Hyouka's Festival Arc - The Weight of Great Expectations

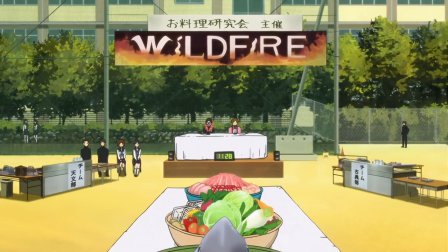Mayaka is drawing away for manga society as we cut to the start of the cooking competition.
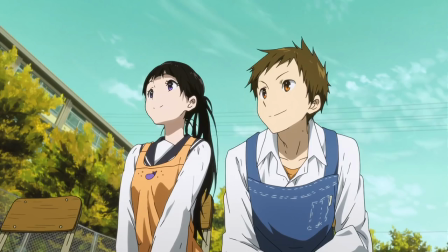Wildfire is a real treat but not one that's jam packed with the kind of stuff I tend to analyze in Hyoka and thus I would recommend just watching it.
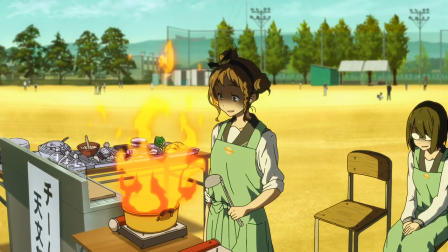But it's got solid moments of comedy with Chitanda and Satoshi trying to silently communicate with one another, Satoshi's face after Chitanda uses all of the ingredients is priceless at literally everything regarding the Astronomy Club.
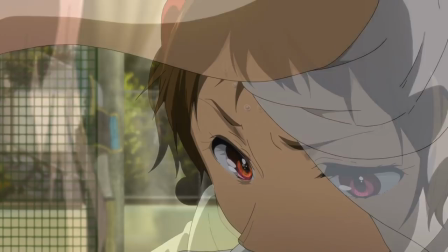It has some great visual moments, match cut from Mayaka to Satoshi to convey both of their focus and their respective tasks,
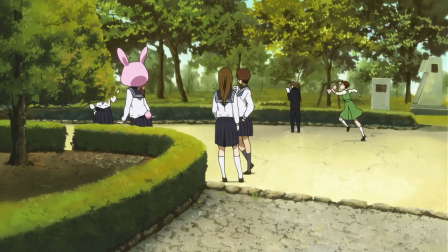Mayaka's run across the schoolyard does a great job of building excitement for her to arrive,
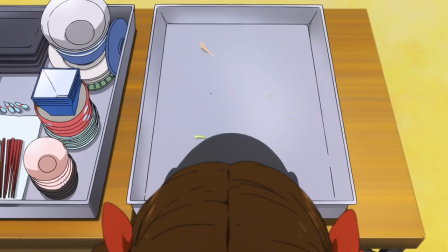fantastic sound design not only in the OST that plays during each of the sequences, particular shoutout to the music used to build tension as Mayaka wonders what to cook with no ingredients,
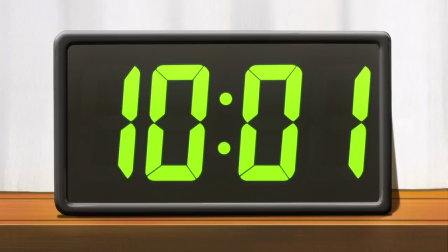but also in how Houtarou's shouting is audible slightly even under the announcement and Mayaka's thought process.
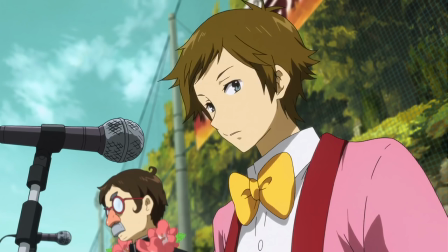Also as he shouts Satoshi's name, the number of people who think he's calling out to them is a laugh in and of itself.
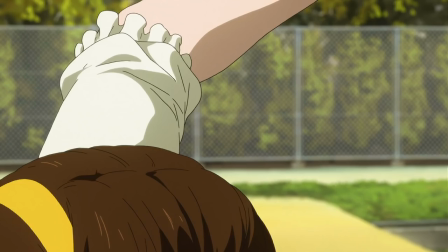With the flower given to get Mayaka an ingredient to make an actual dish, her intense tap into The pickup is so epic with the glare from the sun in the slow-mo and
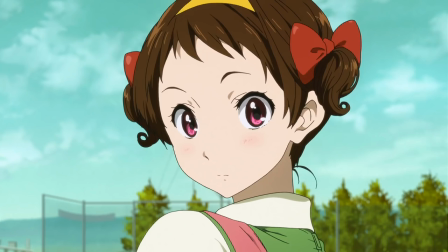we get immediate release in the tension with the team excitedly celebrating finishing on time.
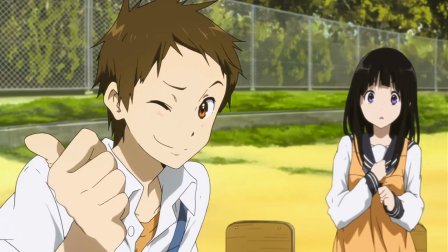Mayaka gets a huge smile on her face from Satoshi's praise and Satoshi,
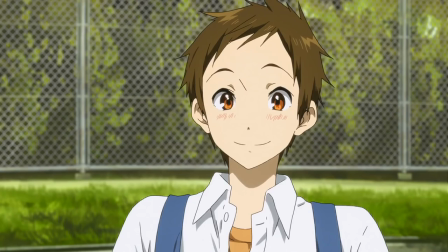in my personal opinion shows that he has feelings for her for the first time in this moment.
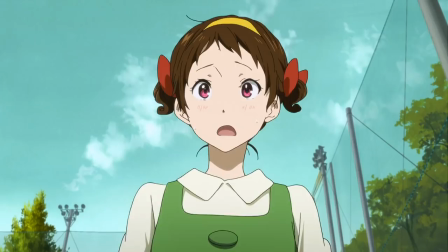As he blushes and smiles so widely that not only did she show up like she promised,
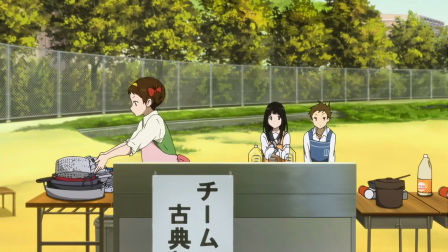but her ability to persevere and pull off a great dish are exemplary of why he likes her.
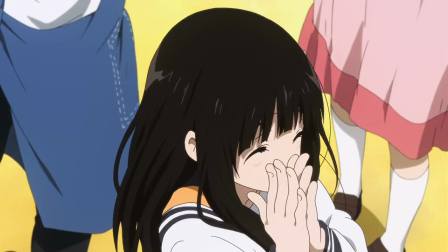And Chitanda gives Houtarou his bit of credit as well, with a quick smile to herself,
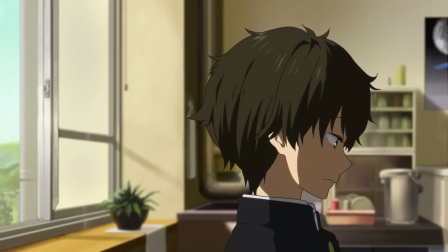maybe remembering that the Houtarou of Episode 1 would have considered yelling to Satoshi too much work.
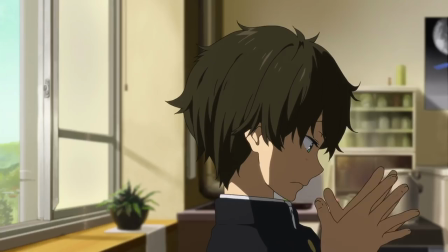They win too, which is a reminder that when the Classics Club is working together and firing on all cylinders, they're unbeatable.
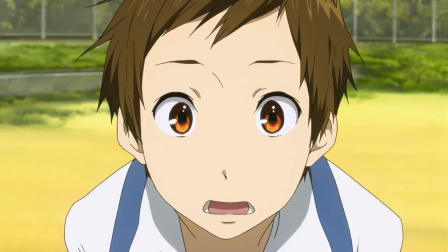But disregarding all of that, Wildfire provides an important structural moment, as it's our halfway point for the arc and, not coincidentally, where our characters' motives all reconvene.
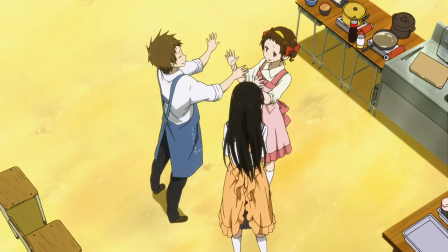It's the check-in halfway to see where everyone is in their festival character arc and where they're going from here now
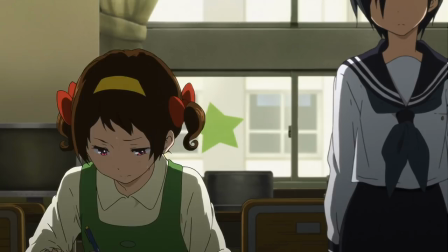that they're all on the same track as opposed to when Mayaka was off doing her own thing with manga society.
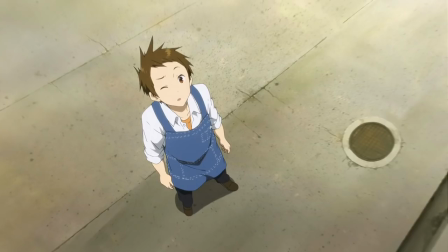It feels pseudo-climactic, with Houtarou's flower being given away with no obvious trade and winning the event, presumably increasing the classics club's name value.
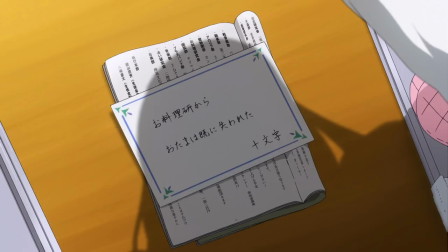Of course it isn't, since the end of the episode re-establishes the focal point for the second half of the Jumoji mystery,
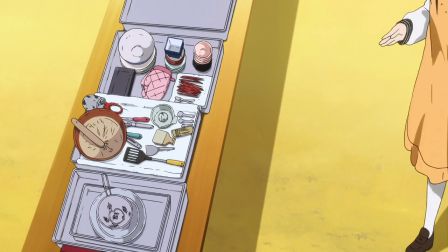as denoted by the name that has now appeared on this card as well. But with everyone gathered, even it's just for a moment, the audience is able to take stock of where everyone is so far.
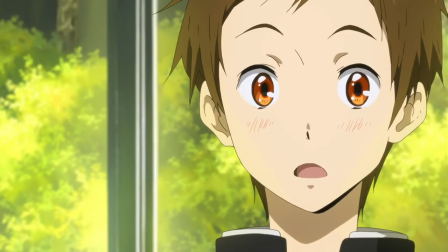Satoshi has been entering events for fun and to promote the Classics Club, but has a gleam in his eye about the mystery.
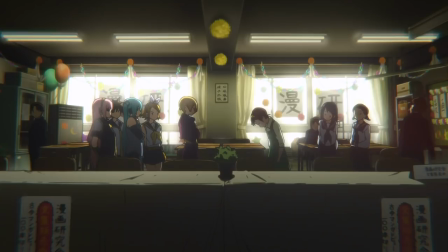Chitanda got some advice on how to use expectations to get people to do things for her, and Mayaka is in the middle of an argument with her upperclassmen about the intrinsic value of manga.
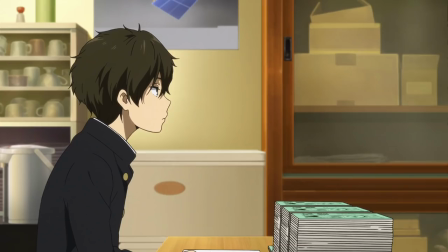And this reassessment bleeds its way into the start of Episode 15, as it reasserts the two overarching goals,
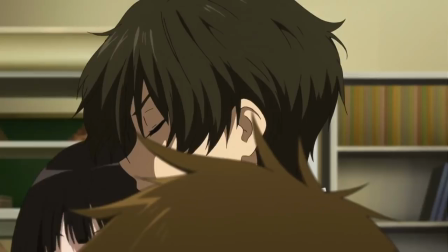selling all of the copies of Hyoka and the Jumoji Mystery, to which Houtarou attempts to use the former to prevent investigation into the latter.
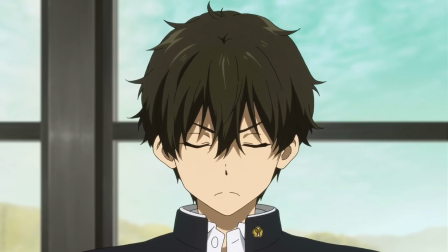Chitanda's curiosity getting in the way of what Houtarou wants to do is perfectly encapsulated in this shot,
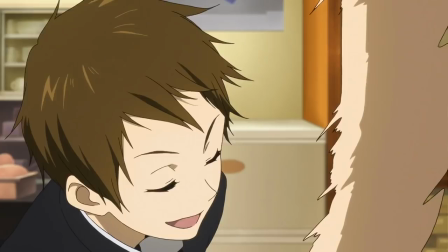and despite his best efforts, Satoshi thwarts them by suggesting that solving Jumoji could get them more sales.
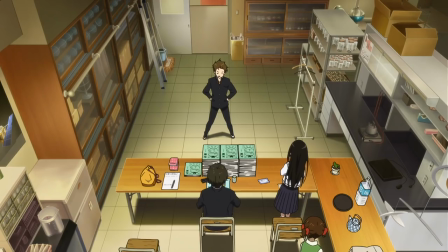In another amazing Satoshi moment, his plan revolves around Houtarou solving the case and promoting his previous Sekitani June exploit to sell Hyouka.
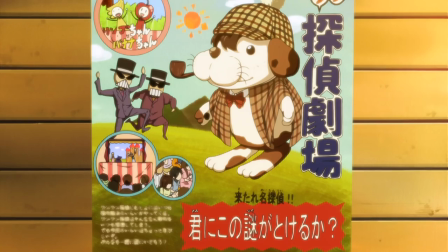Houtarou, unsurprisingly, is not thrilled by the idea of being made into a master detective, he's still a little bit hung up about the movie mystery after all.
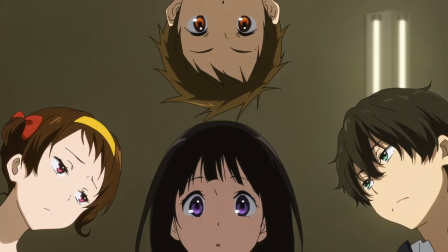And he points out the high improbability of anyone being able to solve the case purely based on the numbers.
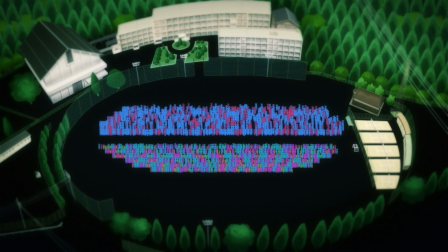This inability to catch the thief is represented by the hand reaching into darkness and finding nothing.
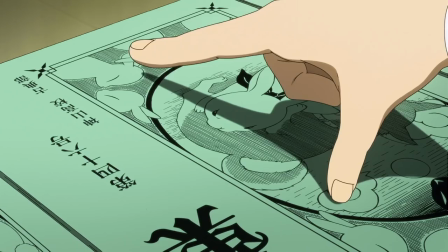Houtarou's strong denial depresses the rest of the cast though, and so subtly, he begins to inquire, only asking what clubs have been targeted thus far.
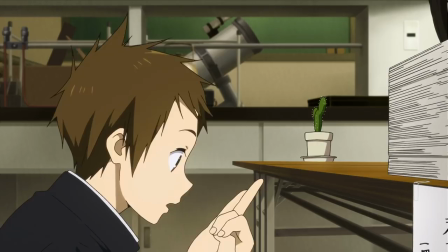This should serve as a reminder that Houtarou has changed since the beginning of the show. Imagine him doing this in Episode 2.
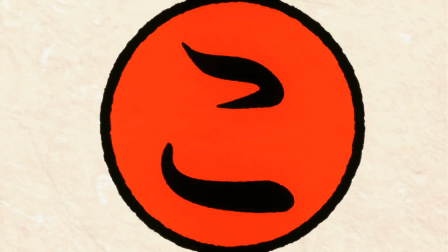He and Satoshi quickly establish that the targets are following the hirigana alphabet,
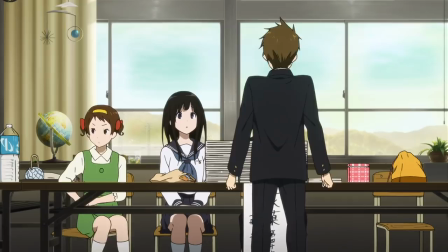and the team figures out the rest of the pattern which points to the Classics Club being the final target. With all of that figured out, the team begins to go back to their separate ways.